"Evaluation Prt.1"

When looking into my creation of my trailer, I made sure it follows the conventions of real media trailers, as it is a short-length film which also gives the audience a snapshot of the film. My audience would get a sense of my genre. I had written a script for my actors to play from. An example of this would be when we see a person wiping blood off the knife, then looking up at the house as if we are in the killer's point of view. We then see 4 actresses sitting around one book writing a horror story, and then hear a random knock on the door at a surprise. This gives a sense of horror as 4 teenagers are on their own in the evening. For along the trailer, one of the actresses is on her own, hiding behind a tree, and answers a surprise phone call. We see her display a picture on her phone, showing that she was once happy. However, we're not sure if this is going to last. This elaborates on how genre conventions are used.
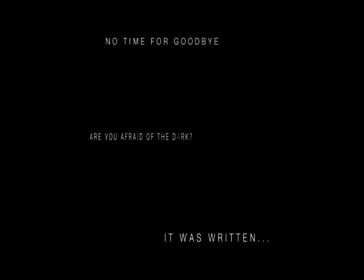Throughout the trailer, I have used background music which is quite eerie, giving a sense of distress. Even though my trailer seems to follow the main conventions, I attempted to challenge by adding captions. The text, it was written before we saw a shot of 4 people
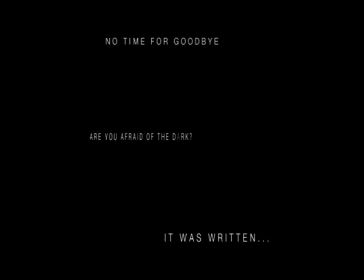sitting in the bedroom around a book. Then, are you afraid of the dark? After we see a person of the group walking into the woods, The audience then get an idea and a snapshot of images alongside with the last piece of text,
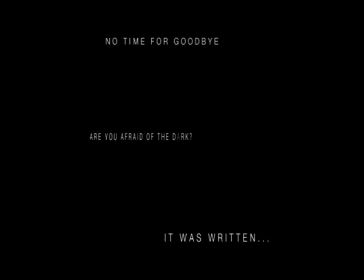"No Time for Goodbye," which appears at the end of the trailer.
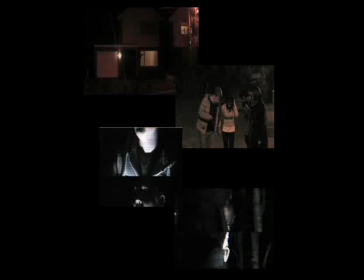When planning my trailer, I have chosen to incorporate the fact that there is a killer with a motive who stalks the teens. I decided to set my trailer in the woods. This is quite typical for a horror genre film.
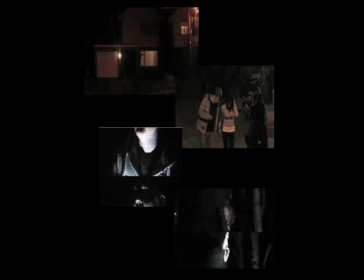I also decided to show the main characters in fear, with quick flashing images of them on the floor. I made sure I incorporated a setting, making sure my trailer is mysterious. I've done this by choosing the surroundings which had helped me and my target audience to realise the genre.
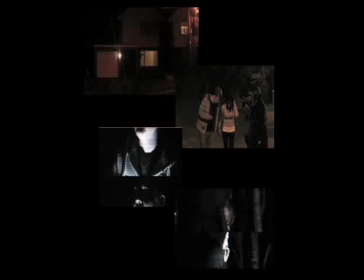When choosing my background music, I decided to use non-diegetic sound. I had then edited the music so it would come louder at certain points, creating confusion and tension for my audience. I decided
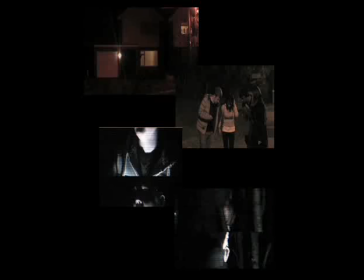to take into account that my font was quite bold and eye-catching, with having different letters, colours. This helped connote the genre. As the trailer comes to the end, before we see the final caption,
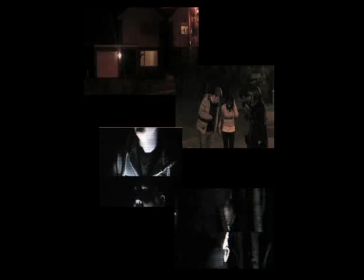we see a medium close-up of the main character on the floor with the killer pointing a knife at her. This shot links back to my poster, which shows there is a connection and importance. When producing my task, I needed to make sure it was consistent, therefore I stuck to 3 colours.
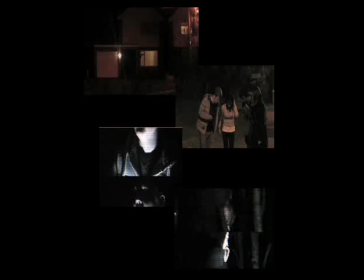When producing my poster and website, I also had to take lighting effects into account, as when filming it was quite dark. However, I had used
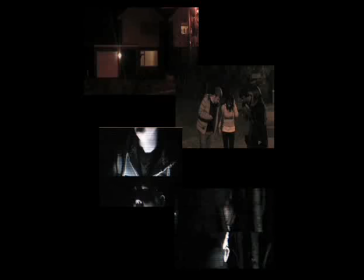various lighting materials which helped me create lighting in obscure places and a variety of shadows in different places. My main tagline, "No Time for Goodbye," came from the inspiration of Strangers and Scream, as both films include a killer with no motive.
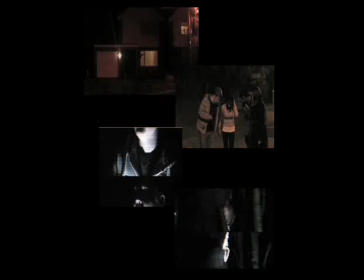I inserted the tagline into my poster and website and my trailer, making sure if the audience is fond with the film, another connection is also made, just in case they forget the name of the film.